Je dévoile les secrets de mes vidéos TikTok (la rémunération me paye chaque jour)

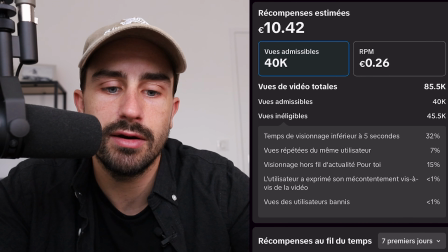(11:14)
C'est moi qui ai moins bien géré mes petits détails. C'est un réseau de détails. Je le répète tout le temps.
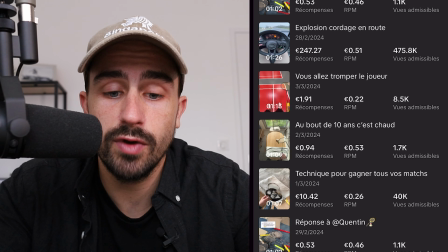(11:18)
Là, pareil, typiquement une vidéo qui m'a prise mes 3 minutes chrono, je m'en souviens encore. 475 000 vues admissibles, 247 euros.
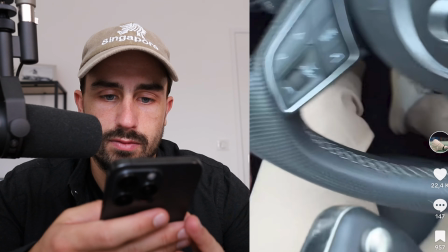(11:26)
Regardez.
Je suis en voiture. Oh putain, j'ai dû m'arrêter. Allez.
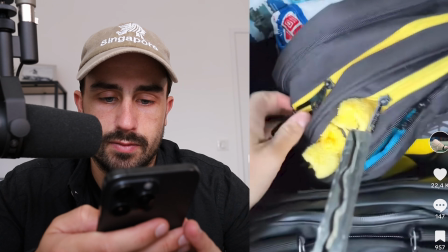(11:31) Putain, vous voulez ? Ça doit être là. On les voit, elles dépassent.
Donc là, ce que je fais, c'est que je suis en voiture.
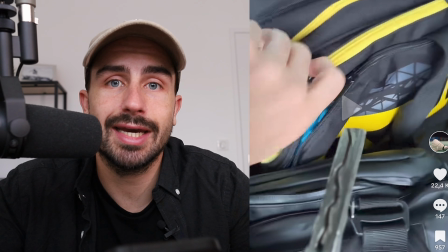(11:37)
Je dis, il faut que je m'arrête tout de suite. J'ai une raquette qui vient d'exploser dans mon sac.
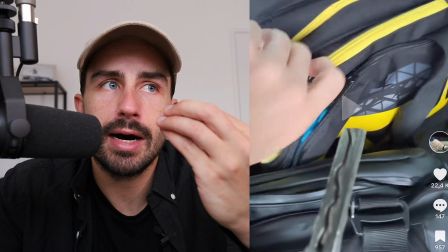(11:41)
C'est un petit peu dangereux de faire ça parce que visuellement ça correspond pas à ce que je suis en train de dire c'est à dire j'aurais dû peut-être filmer mon sac
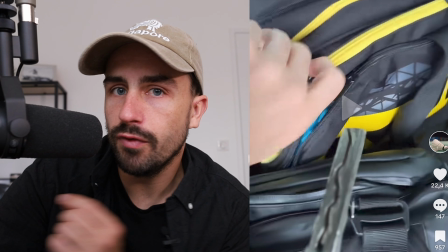(11:48)
par derrière pour montrer qu'il est un peu ouvert qu'une corde dépasse ça aurait été l'idéal
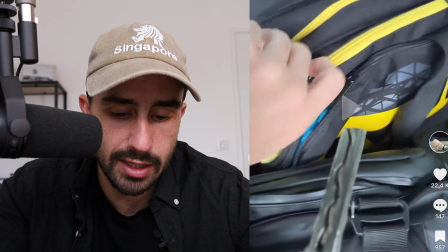(11:52)
là je prends un risque parce qu'ils peuvent se dire oui il est en voiture ok c'est un peu long regardez je suis dans mon sac au bout de la 16ème seconde ça pour moi c'est presque une erreur de tiktok
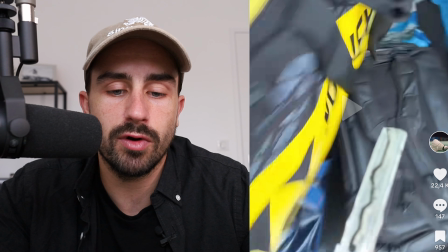(12:01)
pour moi c'est une erreur de ma part j'ai mis trop de temps mais bon après le reste c'est de
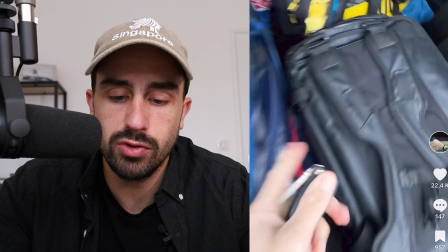(12:05)
rester intriguant vu que je suis dans un format un peu de pression je cours Je roule vite,
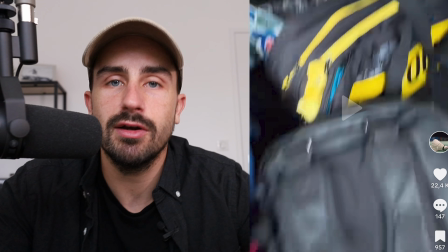(12:10)
je cours, j'arrête la voiture vite Je vais dans le coffre, j'ouvre le coffre Je cherche vite, donc ça met une intrigue et une pression Je pense que c'est ça qui sauve mon tiktok Ciseaux,
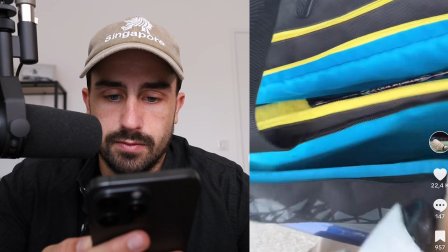(12:17)
vite, allez ciseaux
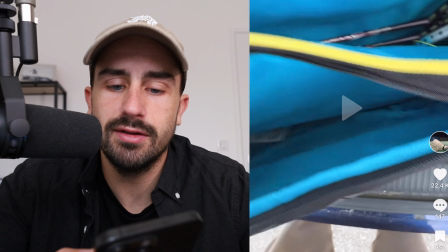(12:21)
Ouais donc là je suis en train de placer une première info Ciseaux, vite, ciseaux, vite Je suis toujours en pression, j'ai un peu une voix stressée Comme si c'était réel quoi
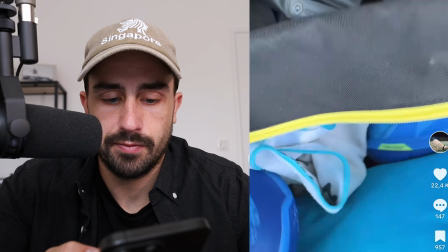(12:29)
Allez vite, ciseaux Vite, ciseaux Allez vite, ciseaux
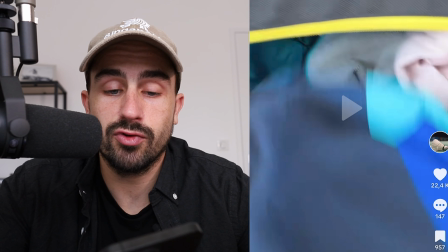(12:35)
Alors là je tente un truc, je dis vite,
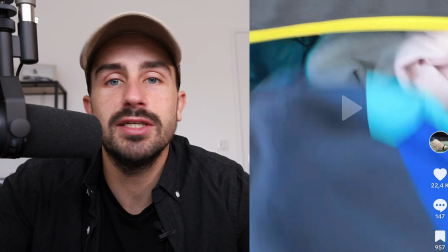(12:37)
ciseaux vide ciseaux plein de fois pour que peut-être dans les commentaires ils me répètent vide ciseaux qu'ils le disent ah le mec a dit mille fois vide ciseaux des fois ça marche en répétant plein
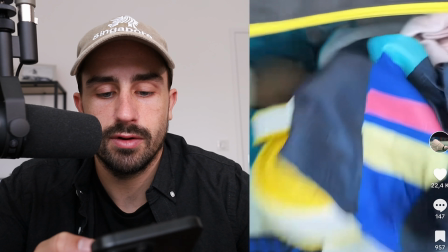(12:45)
de fois les choses ils pensent que vous êtes un google ah ciseaux
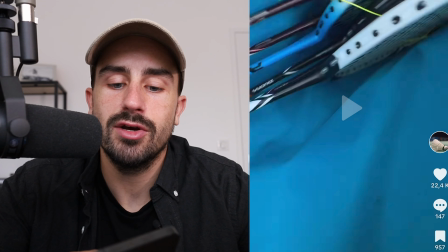(12:50)
ah bon on voit un fil déjà là on voit que ça a pété toi donc là voilà c'est ce fil là je pense qu'aurait été bien de montrer par exemple si le sac avait été à côté de moi
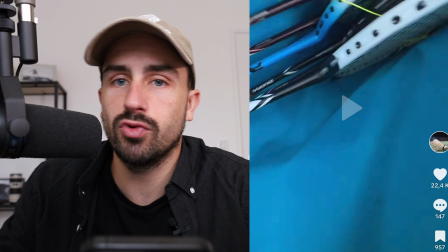(12:58)
sur le fauteuil je pense que cette vidéo a pu me rapporter 2-3 fois plus s'il aurait fallu que le sac soit
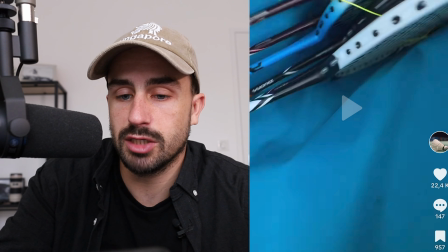(13:03)
sur le siège passager et quand je dis oh j'ai une raquette qui vient d'exploser je tourne mon téléphone
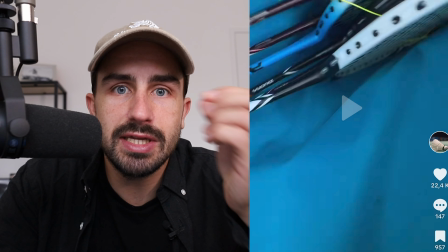(13:08)
vers le sac et on aurait vu un fil dépassé mais tout ça vous voyez c'est des petits détails il faut se prendre la tête pour y penser là j'étais en voiture
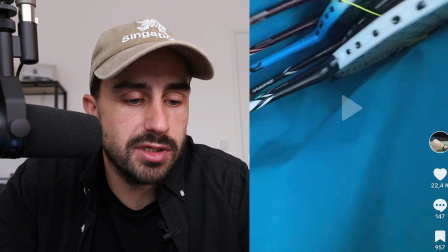(13:15)
vraiment la situation c'est il est 17h je me dis vas-y faut que je publie mon tiktok oh j'ai pas de tiktok oh si c'est vrai j'ai une raquette cassée dans le coffre ça casse tout le temps en badminton
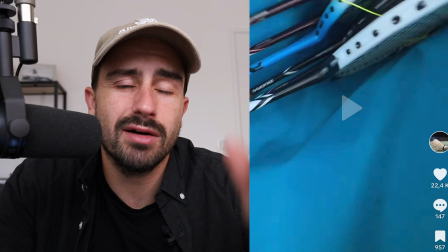(13:24)
je me dis vas-y je suis en voiture je fais genre je m'arrête elle vient d'exploser c'est une idée comme ça et cette idée comme ça 400 balles
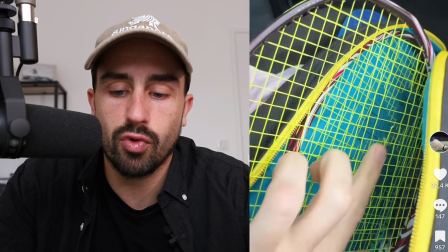(13:30)
et donc là après je vais refaire mes schémas de couple qui ont déjà bien marché en gros je réassocie un concept
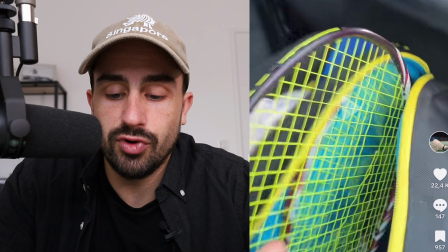(13:35)
qui a déjà marché sur mon compte plein de fois dans un nouveau format avec une nouvelle intro. Et si on va voir dans les commentaires j'ai pas compris pourquoi il compte les cordes donc ça lui se refait avoir par l'ancien concept qui est mes schémas de coupe.
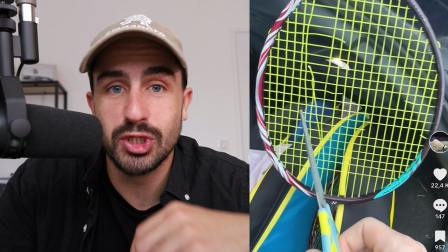(13:45)
Vous voyez après je vais couper comme ça en ASMR là je chuchote donc j'ai rechangé le rythme vous voyez je reprends des éléments de chaque vidéo c'est un entonnoir de de petits détails techniques et c'est pour ça que vous devez être patient avec votre compte TikTok. Là je pourrais en parler des heures de TikTok je vois que je débite, je débite parce que en fait je kiffe trop ce sujet. C'est trop vraiment parfait pour créer du capital sur votre boîte au départ, même si, oui des fois c'est pas forcément du contenu intelligent ça, mais il y a beaucoup de gens qui kiffent l'ASMR, qui kiffent se divertir et qui comprennent le second degré ou autre, ou qui se font avoir par le piège, mais qui consomment ces vidéos, sinon elles feraient pas de vues, donc ça plaît à des gens. Et puis encore une fois, j'ai plein de comptes, j'ai des comptes éducatifs, c'est pas pour me crédibiliser ou j'en sais rien, mais vous pouvez faire ce que vous voulez, c'est surtout ça que je veux vous dire, faites le contenu qui vous plaît. Moi je m'amuse à fond à faire ce genre de débilité parce que je me joue des gens débiles sur les réseaux qui réagissent pour rien, qui mettent des commentaires, c'est eux qui me donnent des sous indirectement. Mais oui, je débite les infos parce que ce sujet est incroyable, il débouche sur plein de trucs, sérieux, non sérieux, mais vous faites du capital rapidement sur votre société. Oui, une formation est très utile ou un coaching, peu importe que ce soit avec moi ou celui que vous voulez, mais c'est très utile pour vous faire gagner du temps parce que vous voyez à quel point ça se joue sur les détails. Vraiment les détails. Quand vous passez à côté de détails sur 5, 10, 15, 20, 30 vidéos à la suite, vous perdez beaucoup de temps. Peut-être un mois, deux mois de publication et vous allez tout remettre en cause. Et ce que je vous dis par là, c'est que c'est important de prendre le temps sur votre compte pour repérer toutes ces caractéristiques et les mettre bout à bout et les lier dans les vidéos. Je suis rendu à un niveau sur mon compte où quand je lis plein de petites caractéristiques, plein de petites astuces que j'ai trouvées des mois précédents, je suis capable de faire des vidéos qui marchent très souvent, très bien et qui rapportent de l'argent.
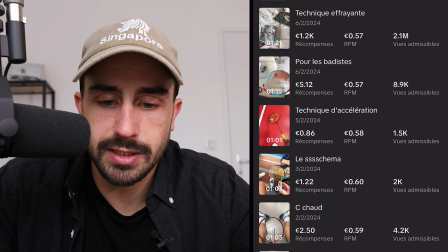(15:23)
Bon, je vais passer un peu plus vite sur d'autres vidéos qui ont bien cartonné. Maintenant que vous avez compris le principe, vous voyez par exemple celle-ci, 2 millions 1 de vues, 1200 euros.
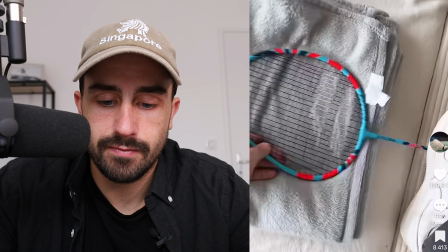(15:31)
C'est beaucoup, c'est presque le SMIC français.
Astuce de champion, si vous voulez gagner tout au match Vous prenez ça Voilà,
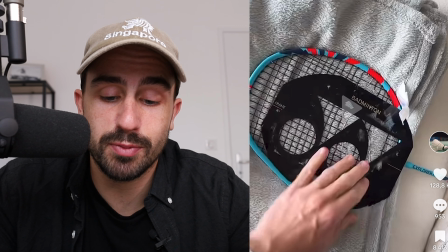(15:37) vous voyez le pochoir je l'ai fait plein de fois Elle m'a rapporté plusieurs dizaines de milliers d'euros je pense Ce concept du pochoir Là pourquoi elle marche mieux,
on peut voir et comparer Par rapport à celle qui avait pas marché et celle qui avait marché Là je mets mon pied direct sur le canap Je pense que c'est ça
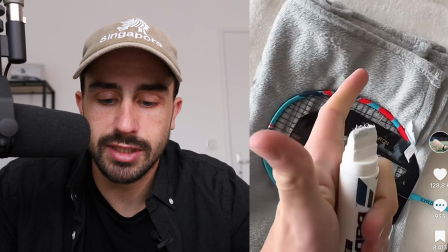(15:51)
Regardez, mon pied elle arrive direct sur le canap Je balance ça Et je commence à colorier Très très vite je pense Ça tient en 2 secondes, hop,
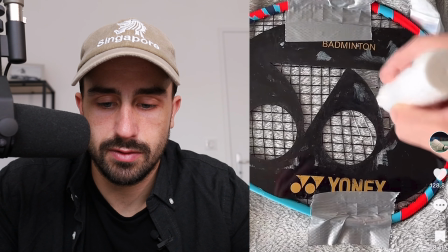(15:59)
histoire que ça bouge pas Vous devez faire peur avant de rentrer Vous voyez je change le rythme encore,
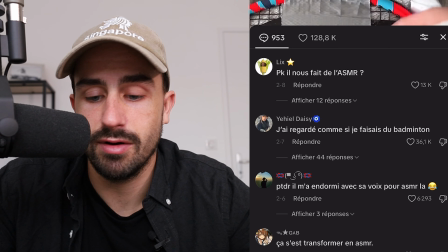(16:04)
je passe en ASMR ce qu'a fait réagir, voilà, pourquoi il nous fait de l'ASMR, 13 000 likes,
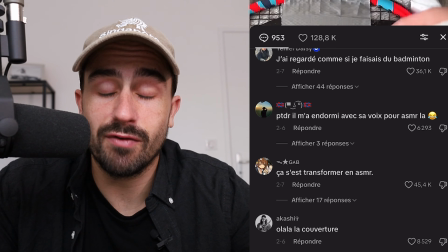(16:09)
36 000 j'ai regardé comme si je faisais du badminton ouais parce qu'en fait ces sujets là touchent tout le monde c'est le fait que je passe en ASMR,
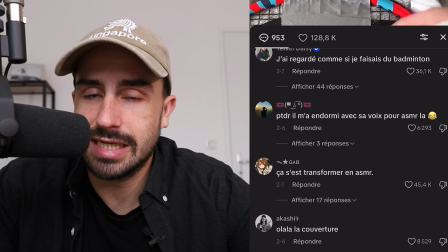(16:15)
que je fasse des trucs que les gens comprennent pas bah ça peut parler à tout le monde, c'est ça que mes vidéos font des vues, l'ASMR, l'ASMR vous voyez 45 000 likes,
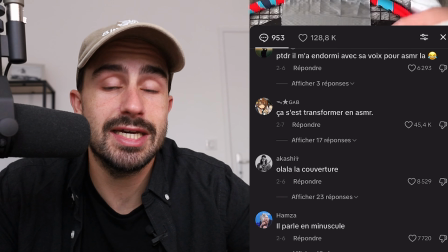(16:23)
l'ASMR marche hyper fort et ça vous pouvez le mettre dans toutes vos thématiques,
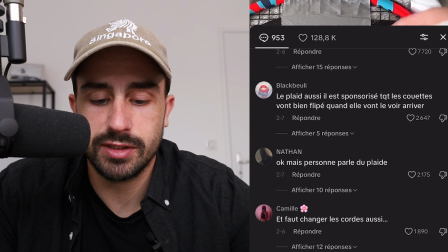(16:26)
peu importe si c'est sur de la niche humour par exemple, bon bah le plaid forcément c'est le but de cette vidéo il fait réagir,
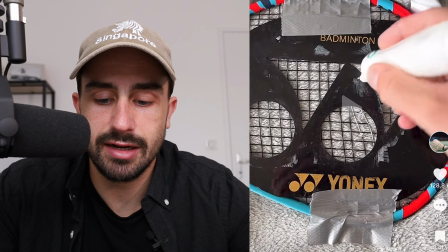(16:32)
alors j'avais fait exprès de prendre un cordage cassé, vous voyez les cordes derrière là, elles sont cassées et j'attendais et voilà il y a quelqu'un qui a dit il faut changer les cordes aussi,
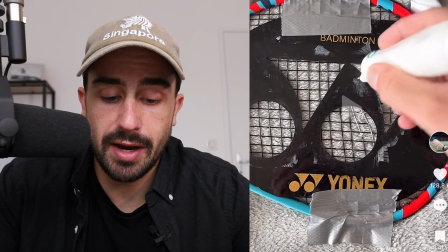(16:41)
bon c'est pas le truc qui a fait le plus réagir mais ça a un peu marché quand même, vous voyez par exemple la chaussure du départ n'a pas fait réagir mais je pense qu'elle a quand même retenu les gens,
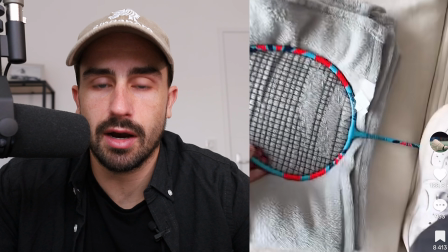(16:48)
ils se sont dit wow qu'est-ce qu'il fait, canapé blanc chaussure dessus, trop bizarre, regardez celle-ci 3,1 millions de vues
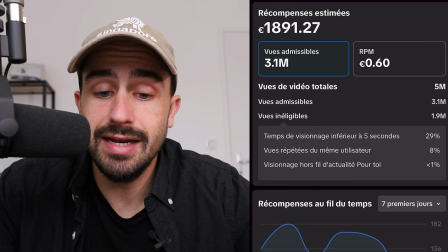(16:55)
1900 euros, 1891 un délire, ça c'est encore un autre concept regardez,
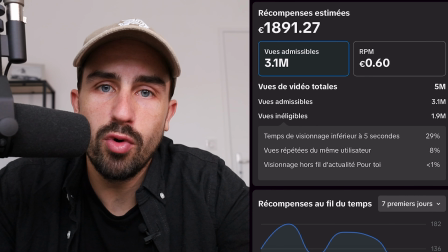(16:59)
vous vous rendez compte attendez, juste vous vous rendez compte, 2000 euros Sur une vidéo TikTok qui me prend
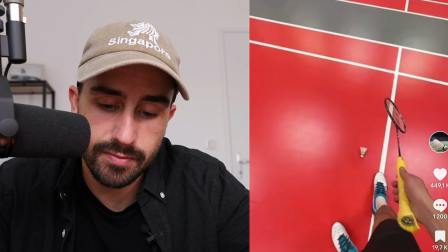(17:05)
5-10 minutes Des fois je suis tellement la tête dans mon guidon que je réalise même plus Voilà comment un mec qui fait du badminton depuis un jour Ramasse un volant
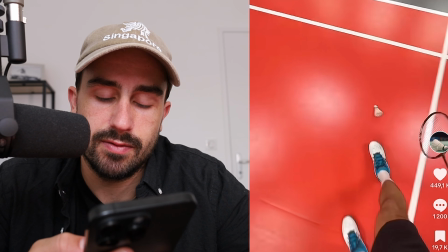(17:12) Hop, à la main, il sait faire que ça Voilà comment un mec d'une semaine de badminton Ramasse un volant
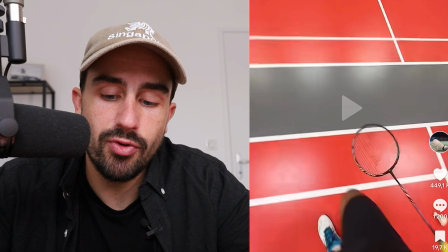(17:19) Et c'est cru au tennis Ça c'est des TikTok un peu évolution T'as envie de voir l'évolution du truc
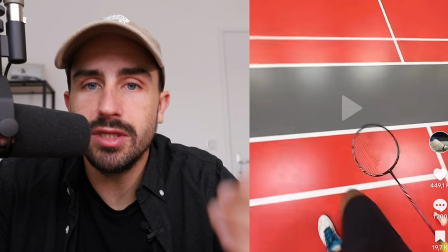(17:24)
Ça peut parler à n'importe qui Parce qu'il y a des gens qui ont fait du badminton au collège Qui ont fait du badminton en club,
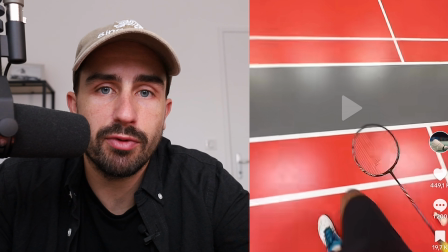(17:29)
peu importe Tout le monde a envie de voir et ça pour tous les sports ça peut fonctionner Peu importe ce que vous faites Même quand vous
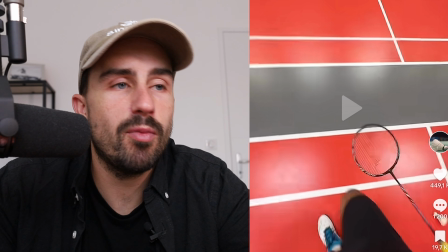(17:34)
parlez anglais, quand vous parlez espagnol Il y a des comptes TikTok qui parlent d'anglais et d'espagnol Ils disent au bout d'un mois d'anglais tu parles comme ça Ou avec les séries Il y en a beaucoup qui font ça
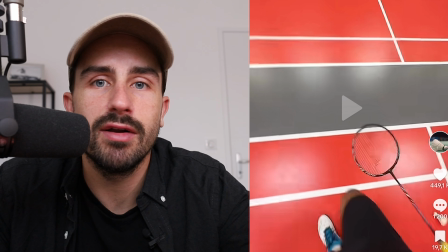(17:43)
Quand ça fait un jour que tu regardes les Picking Blinders Quand ça fait une semaine que tu regardes Picking Blinders Et du coup on
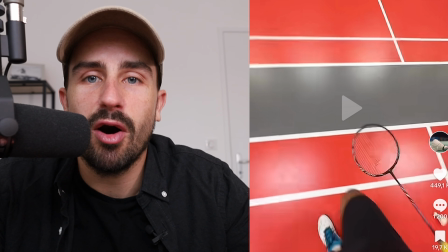(17:48)
les voit soit ils changent de style vestimentaire Parce que c'est marrant et s'imprègne de la série Soit ils parlent comme les gens de la série Tout ça
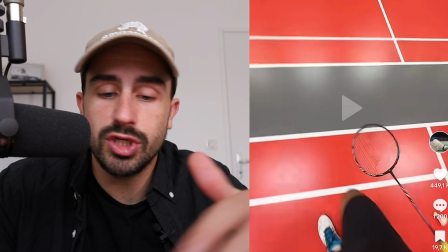(17:53)
c'est des concepts que j'ai vu,
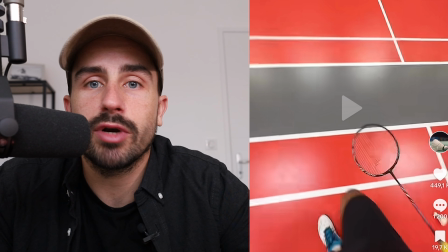(17:55)
que j'ai analysé Et que je remets dans ma thématique pour trouver des bons concepts dans votre thématique vous n'êtes pas juste obligé de regarder vos concurrents qui font la même chose dans votre niche vous pouvez regarder des tendances TikTok et essayer de les
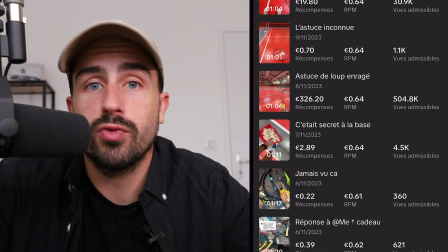(18:03)
réadapter aussi à vous il a 500 000 likes et ça encore un nouveau concept que je trouve du coup sur mon compte qui marche bien c'est à dire je ne suis pas obligé de couper des cordages tout le temps je ne suis pas obligé de faire la technique du plaid je peux
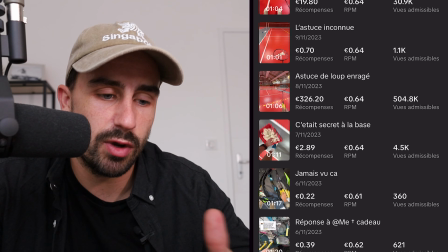(18:12)
aussi faire ça et je vais en trouver plein d'autres dans l'histoire de mon compte je cherche plein de concepts
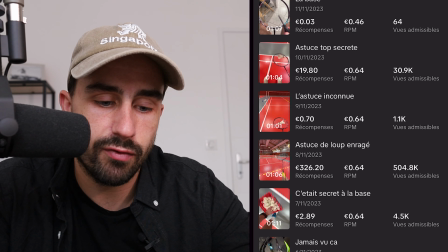(18:16)
après vous voyez regardez sur le compte si on regarde vue admissible il y en a des fois là je gagne 300 euros là mais quand on se crole regardez 2 euros,
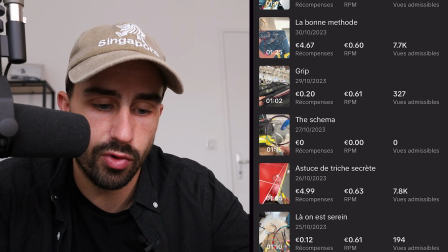(18:23)
22 centimes, 30 centimes, 4 centimes 0 euros, 0 euros Vous voyez, il y a des périodes longues.
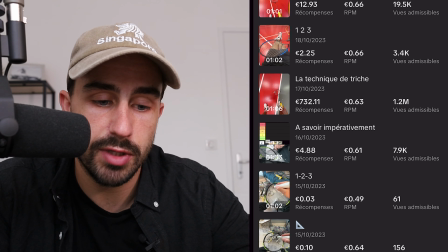(18:28)
Là, 128 euros, ça reprend. Mais des fois, il y a 2-3 semaines où je ne gagne pas de sous. Et puis d'un coup, 730 euros. C'est ce que je vous ai déjà dit plusieurs fois.
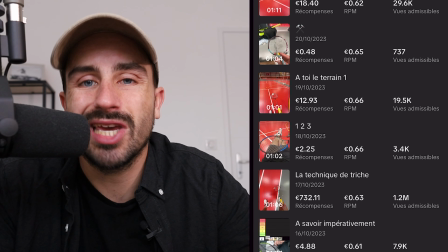(18:34)
C'est dans un mois, souvent, vous avez 2, 3, 4 vidéos pépites. Et plus vous allez progresser. Moi, le premier, je vais encore progresser, j'espère. Et je vais trouver de plus en plus, peut-être passer à 8 vidéos par mois pépites.
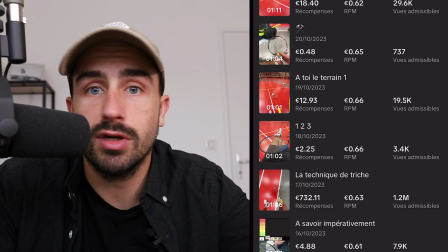(18:45)
Des vidéos qui rapportent entre 500 euros et 2000 euros la vidéo. Mais du coup, ça fait des comptes TikTok qui font 2000 à 3000 jusqu'à 10 000, 20 000 mensuels.
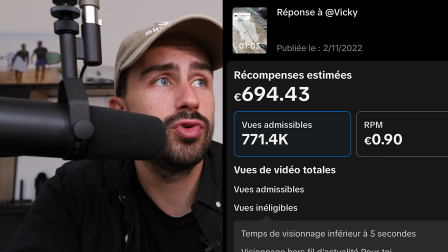(18:54)
C'est un délire. Et vous voyez sur la WAX c'est pareil, j'en ai vraiment beaucoup sur la WAX en surf, c'est la même chose sur tous les comptes, c'est à peu près les mêmes RPM, c'est les mêmes sous, mais tout cumulé sur plein de comptes différents, c'est vraiment une folie. Et franchement vous ne vous laissez pas influencer par les gens qui vous parlent de RPM ou j'en sais rien qui descendent, on s'en fiche. C'est pareil, oui le RPM, regardez j'ai des vidéos à 47 centimes en 2024,
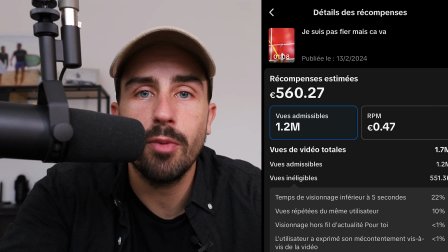(19:14)
mais 560 euros, peu importe le temps passé pour gagner des centaines d'euros ou des milliers d'euros sur une vidéo, il vaut trop le coup. Bon, j'espère que ces astuces et cette immersion dans mes vidéos vous a aidé et que ça vous a permis de comprendre vraiment le principe de la TikTok monnaie. Je ne veux pas que vous restiez figé là-dessus en vous disant « moi, je ne fais pas de compte de second degré, du coup, je ne vois pas comment appliquer ça ».